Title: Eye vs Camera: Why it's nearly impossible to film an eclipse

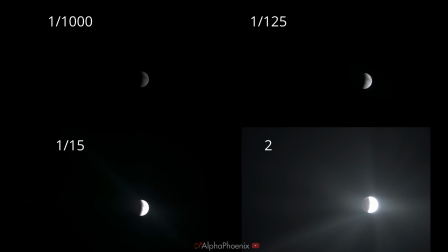A minute ago I said that I was actually taking four frames a three frame bracket on one camera and a single frame on the second camera. But for the final composition, I actually only ended up using two of those frames. The 1,000th of a second, same as the first time.
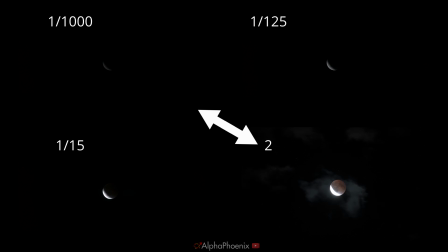But for the bright image, I'm using a two-second exposure.
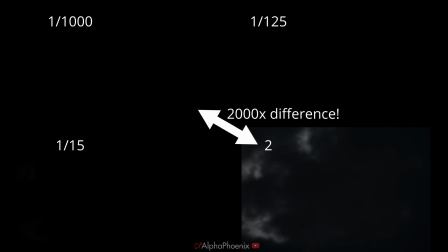So this is a 2,000 times difference in light between these two pictures. So they're gonna be really dramatically different. If I represented this completely linearly, then I mean you you wouldn't see the eclipsed moon like the brightest pixel on the eclipsed moon is going to be something like a thousand times dimmer than the brightest pixel on the regular moon so if you're looking at the regular moon on your phone screen or your computer screen that resolves colors between 0 and 255 then literally every pixel of the eclipsed moon is going to be below one and you're just going to get a field of black on that screen. So that's not very interesting. It's also not what your eye perceives when you look at the night sky.
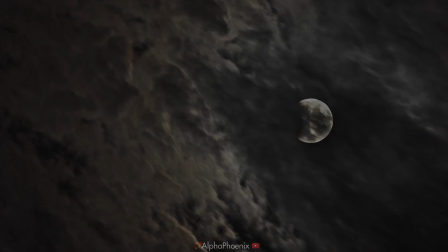Your eye does not see things the same way that a camera does. Your eye and brain together do a fantastic job of selectively making parts of your vision brighter and darker to maximize contrast across a field. Now it's very possible to see stars right next to a really bright
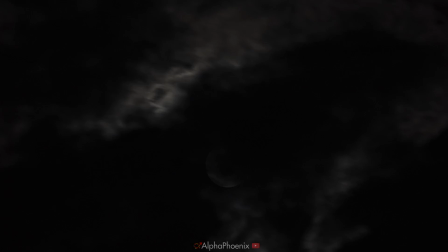moon with your eye but it's not possible by taking a single exposure in a camera. Likewise halfway into a lunar eclipse your eye can totally see that half of the moon is starting to look red even when it hasn't been fully covered up yet
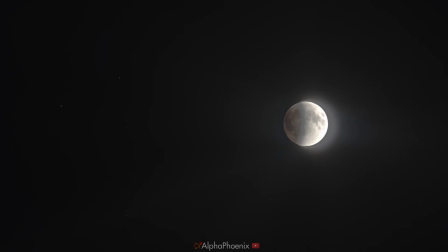and that's because your eye is perceiving the faintest of contrast that is actually below the dynamic range threshold of the camera.
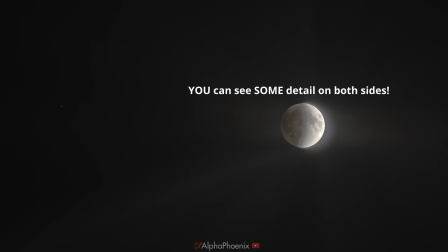In this image that I've spliced together you can see that half of the moon is white, half the moon is red, and then there's this sort of muted gray region in the middle that your eye just sort of glosses over and it ends up showing you the two high contrast regions. So when I wanted to shoot a time lapse where you could see both halves of the moon the whole time and the moon got progressively darker as it got more eclipsed, I artificially amplified the dark footage, the red moon footage, just by taking longer exposure. And then in processing was very careful that I never allowed that footage to get brighter than the light moon footage with the fully sunlit moon.
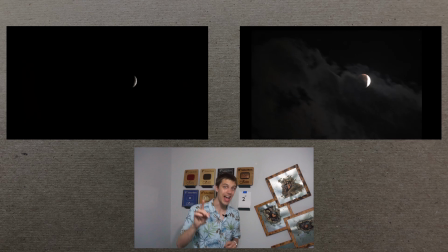The key is that both cameras were not automatically adjusting their exposures.
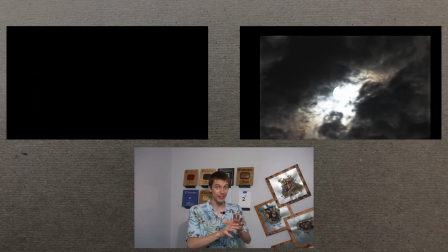Both cameras were fixed the entire time. They were processed individually with processing that stays the same for every single frame of the time lapse.
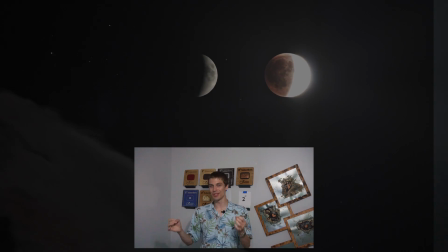And then in the most literal sense of the word, they were added together. If you're familiar with the concept of transfer functions in image processing,
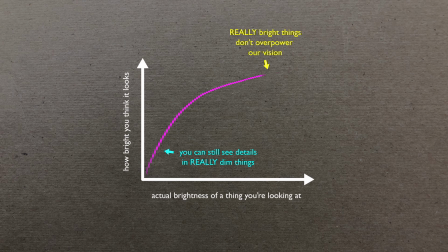I think that the human eye perceives a basically logarithmic transfer function of the incident light coming in. But here I'm cheating and I'm basically just connecting two straight lines. This means that all the colors of gray that the camera was able to perceive between 0 and 1,000th
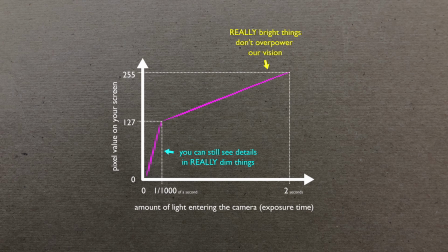of a second of brightness are represented by the values 0 to 127 on your screen. And then all of the colors between 1,000th of a second and 2 seconds are represented by the values 127 to 256 on your screen.
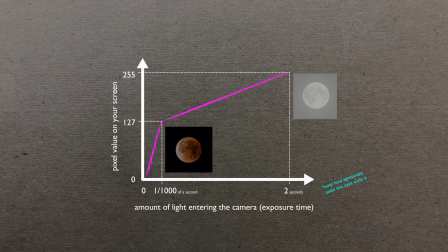Of course, there's a bit more complexity to the whole image processing, and I do apply some local contrast and some sharpening that fudges these numbers a little bit. It's still very close. And as the moon gets eclipsed, it gets progressively darker, and then as the moon is uneclipsed, it gets progressively brighter, which is what I really wanted to see. Unfortunately, there is still a problem.